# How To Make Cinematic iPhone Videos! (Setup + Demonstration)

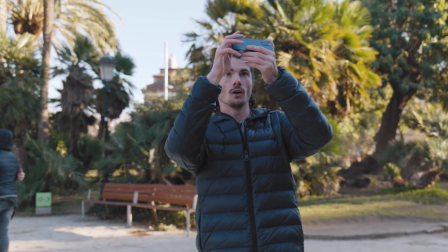I'm going to readjust my position, so holding that down, locking on to the palm tree so that it's exposed correctly and they're in focus.
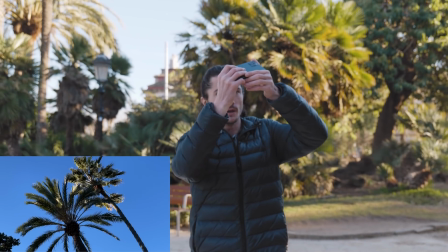And I'm going to do a slight spinning shot. So I'm going to come here and just spin round like that.
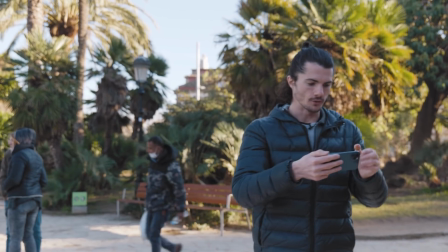And the wind is looking good in the trees as well. So what I might do now is go put my frame rate up to 60.
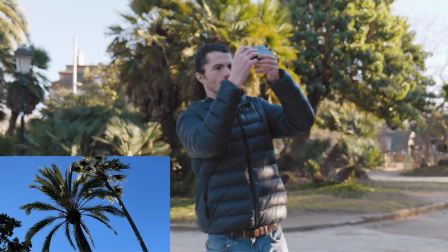It's still in 4K and 60. And all of a sudden, we can get that same shot moving around here, but in slow-mo.
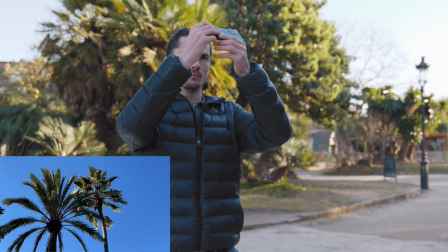And we get these nice kind of slow movements of the palm leaves there.
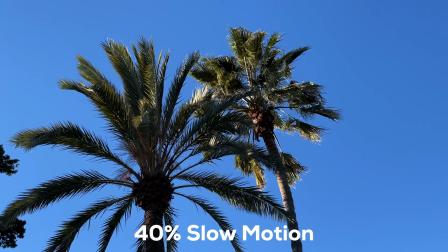So that's going to activate our audience's senses as well. I really want to be able to put the audience in my shoes. So one of the things is this sense of this kind of light breeze that's coming through right now. It's pretty nice. So by shooting the palm trees, we can really show that we can give them this sense of what the breeze would feel like. The same with the close-up of the birds. We can put a bit of sound design on that and then give the audience the sense of what it sounds like to be here while showing the thing that is making that sound.
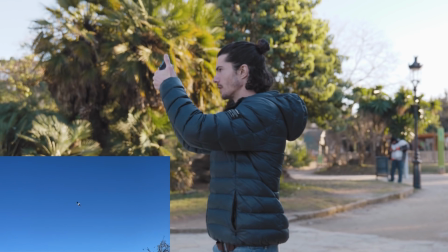Just getting a couple of shots here of the birds flying overhead as well.
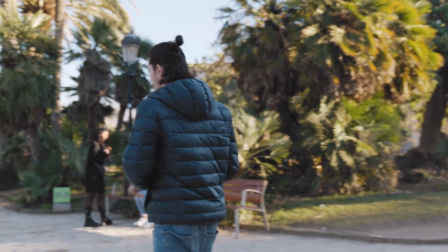Beautiful. I'm also going to get a quick close-up of these ducks here, going from a low angle
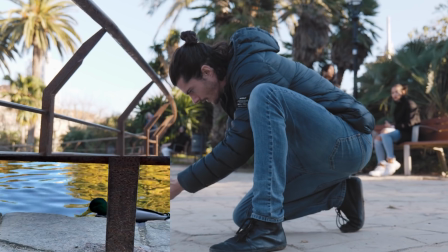and trying to get a little bit of foreground depth. Again, pressing where I want the camera to focus.
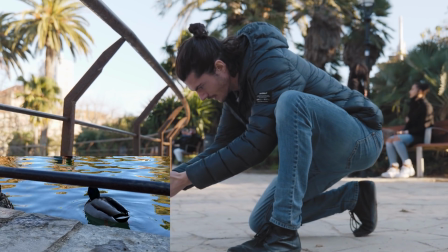Pretty sure they're expecting some bread. Unfortunately, you're not going to get any today, mate. You want some? You want some? Okay, so let me just play that sequence to you now to show you what we've got so far.
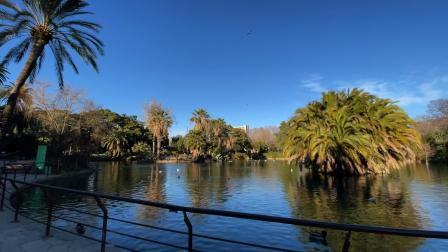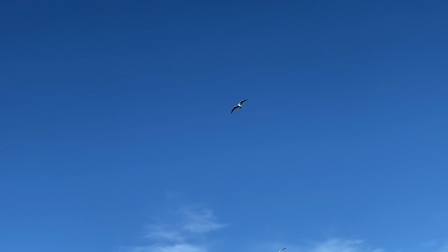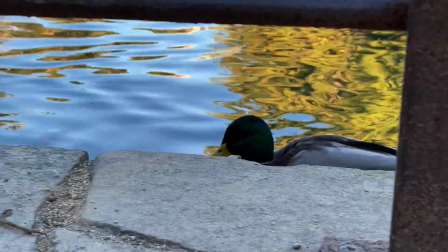So now we're going to be using the DJI Osmo 4 as our gimbal. Now this has a ton of really awesome features. Most of them I'm not actually going to be using today. I'm just interested in how stable this can make my shots and therefore how much extra room for motion that it can offer me. So we're just going to place the phone in the gimbal like this. Super easy setup. Like this. Just to be clear, this video is not sponsored by DJI. I just happen to think that this gimbal is awesome.
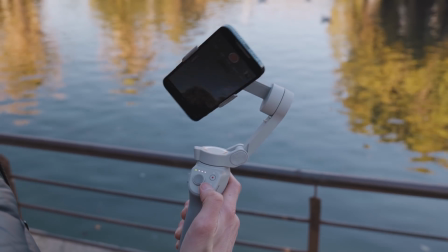So we're going to power it up. Awesome. Immediately it goes to portrait mode.
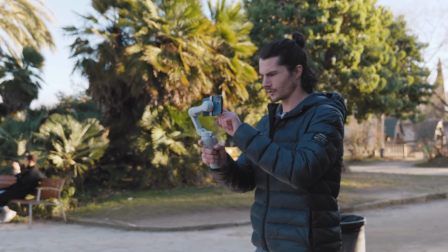You just double press the M and it's going to take you onto landscape. So let's do those same shots in sequence, but with the Osmo here.
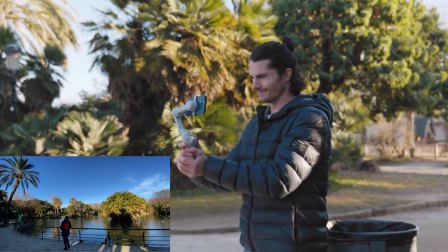It's going to allow us to get a much more cinematic kind of motion to our shot.
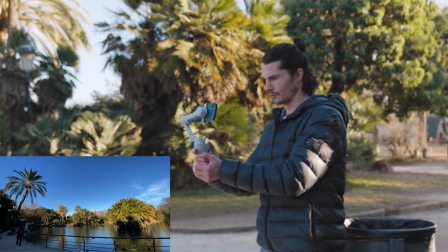So once we punch in, we can move in a lot faster and with more motion.
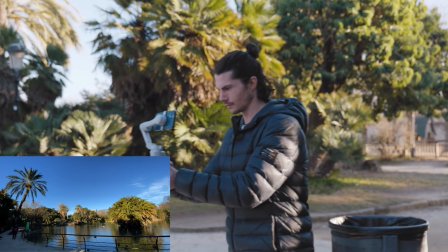So let's do this.
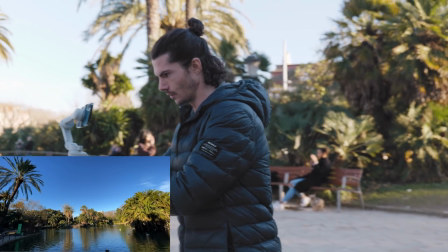Awesome.
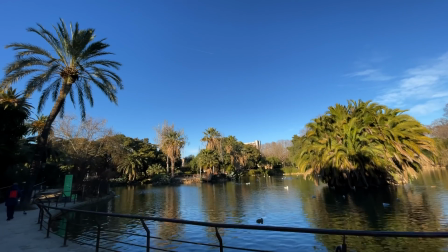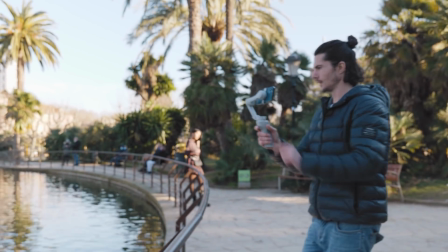So that's our shot number one. Shot number two, again, might be of these ducks here.
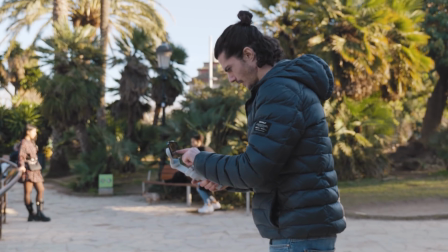The great thing about this is that we can punch in, and even with this closer telephoto lens, we can have really nice stable footage.
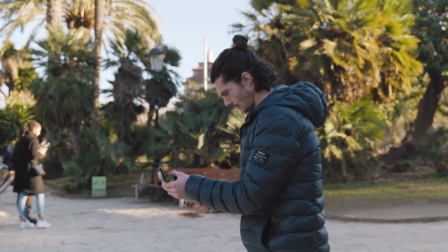So just locking in here.
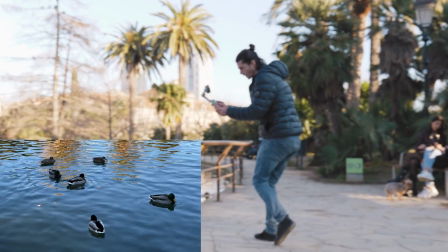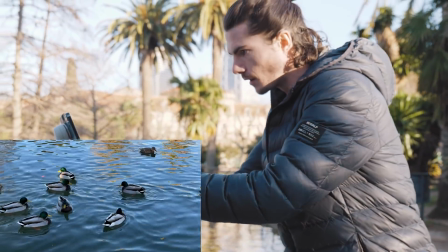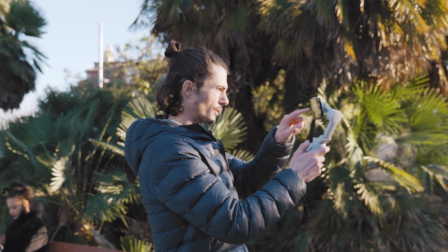Awesome. Another thing I'm going to do here is play with these light flares. So this is where the autofocus becomes really, really important and the auto exposure.
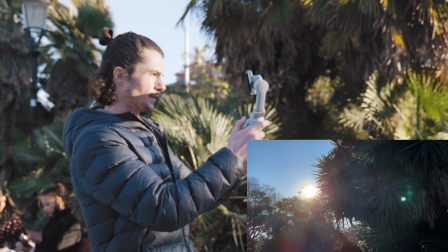So I can press on this area where the sky isn't going to be crazy overexposed and look all white and horrible,
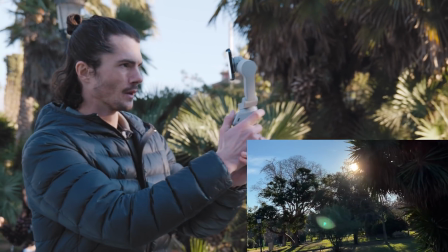and instead we can get this nice blue sky with these light flares coming out from this palm tree here.